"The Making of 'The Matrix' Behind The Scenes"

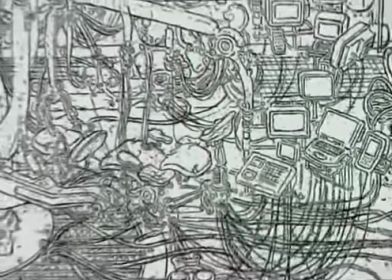(18:41)
You draw so many details that it becomes serene.
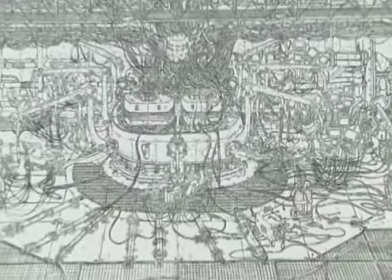(18:47)
At the same time, inside it, in every section of it, is madness. In many ways, Jeff is wired to Larry and Andy's brain. I mean, they're all wired on the same circuit.
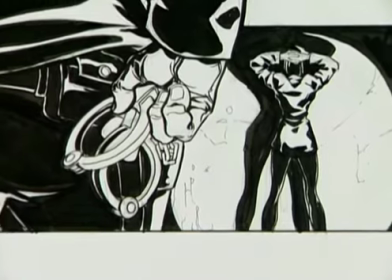(19:01)
And during the entire period, you know, they were always, oh, I hope we can get this in there. I hope we have the budget for this, and I hope this looks the same.
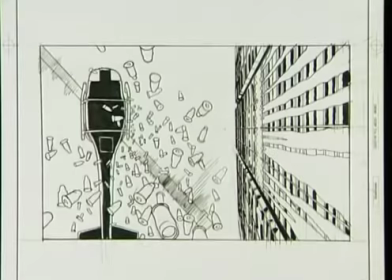(19:08)
And at that point, I had no real experience in storyboards, and I had no idea how closely that they were going to get followed.
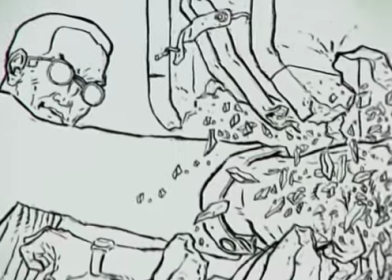(19:15)
I was amazed that they got everything as exact as they had wanted it. It's right out of their brains. What we had to do really with the film was to establish,
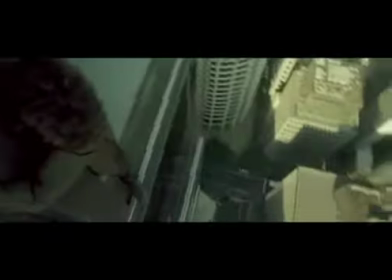(19:31)
I think visually, the difference between the Matrix and the real world.
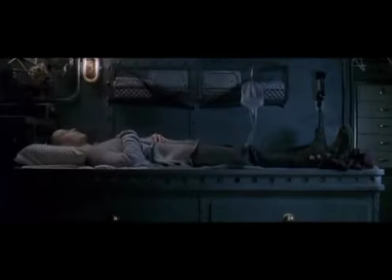(19:36)
Our job was to differentiate the two worlds in as quiet a way and as pervasive a way so that it took you someplace, but not in an in-your-face manner. In the Matrix, everything was slightly decayed.
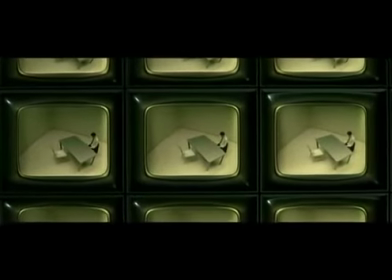(19:51)
Everything was slightly monolithic and grid-like, like a machine would make it.
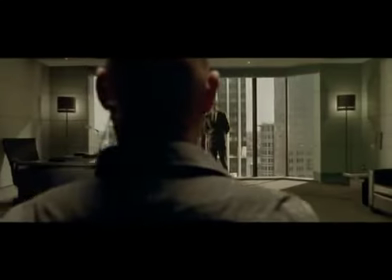(19:57)
And you're noticing things like the interrogation room or the government office. There are grids on the walls, there's grids on the floor, there's even grids in the ceiling. And so we're hoping that that will convey a feeling of artificial control, if you like.
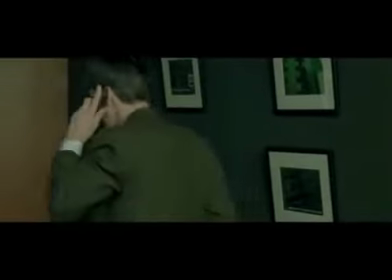(20:11)
Owen and I collaborated a lot on the strength of the tones of green in the Matrix.
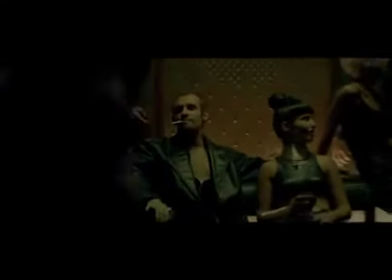(20:18)
Also talked with Bill about you know, when the light hits a certain fabric or a certain leather, or how I could make it pick up green, or how I could make it pick up different colors.
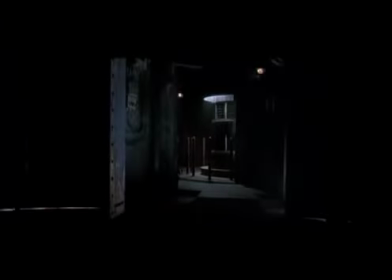(20:30)
In the Neb, we wanted it to be much more about the human beings, and so we used,
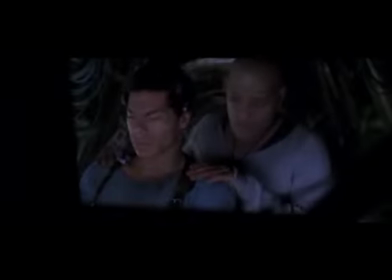(20:36)
you know, longer lenses and sort of let the backgrounds get all sort of soft and have the humans stand out more.
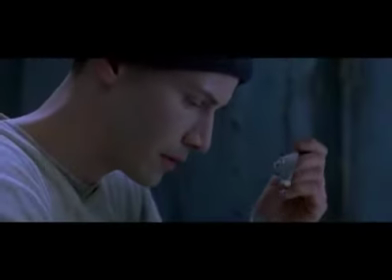(20:45)
Their clothing is a little more humane and cloth-like, and their makeup is more natural, and their hair is more natural.
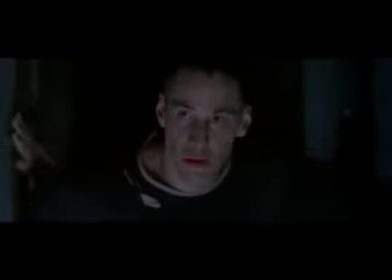(20:52)
They're less styled. It was a very hand-hewn world as opposed to the Matrix.
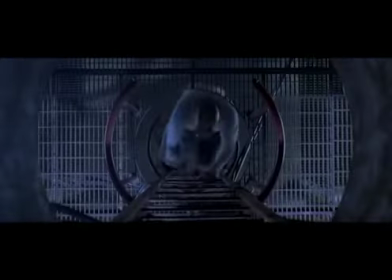(20:59)
Also, they're a mercenary group of people, so they have more on their minds than fashion, you know?
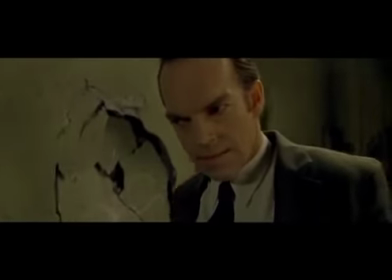(21:06)
The Matrix would always have like a green bias to it, whereas in the real world, we went for a blue bias,
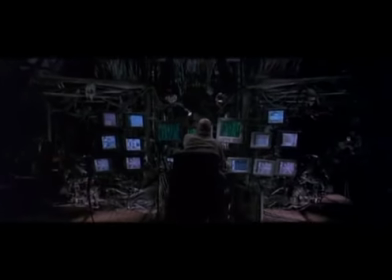(21:12)
and we avoided green, except for Tank's console and the Nebuchadnezzar, which has got green code in it, which is, of course, the Matrix. So all of those things, which might not seem a great deal to anyone else, for anyone who's actually kind of work out the nuts and bolts of the film, it's, they're kind of like revelations, if you like. You know? I guess my job is to try and create the environments for Larry and Andy and the actors to sort of work in. What he did, what, you know, Australia, the whole art department pulled off, and it's most people won't believe it, I don't think.
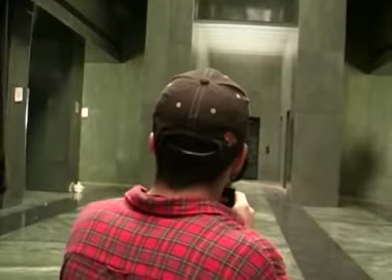(21:52)
The largeness, the hugeness, the sort of complex set after complex set after complex set, and I built them all.
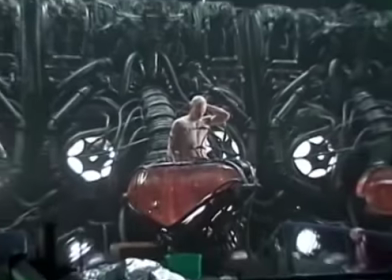(22:02)
They're all beautiful, they're all totally realistic.
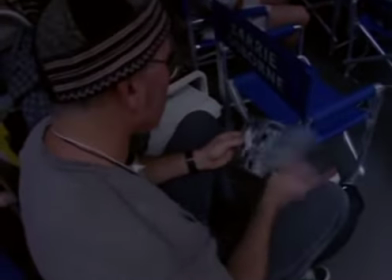(22:05)
I think his design was so spectacular that he even surprised Larry and Andy,
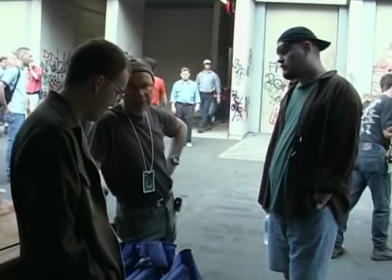(22:12)
and he kind of went further than they had imagined. That's a real credit for him.
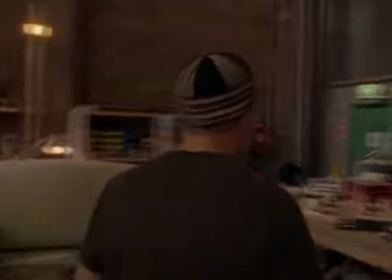(22:18)
We've sort of fallen back a great deal onto and utilised, as Larry and Andy wanted us to do, a lot of Jeff Darrow's drawings, which were the original conceptual thing.
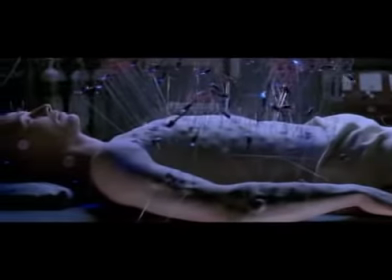(22:27)
The case of turning a lot of Jeff's fantastic ideas into reality have meant some adaptions to,
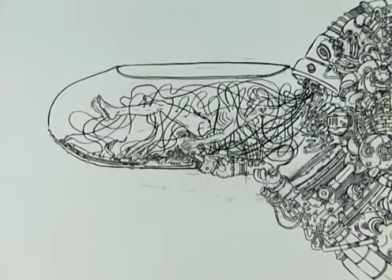(22:34)
because we deal with gravity and not just a piece of paper, but essentially we're trying to sort of evoke that sort of world that he's developed, which is kind of cool.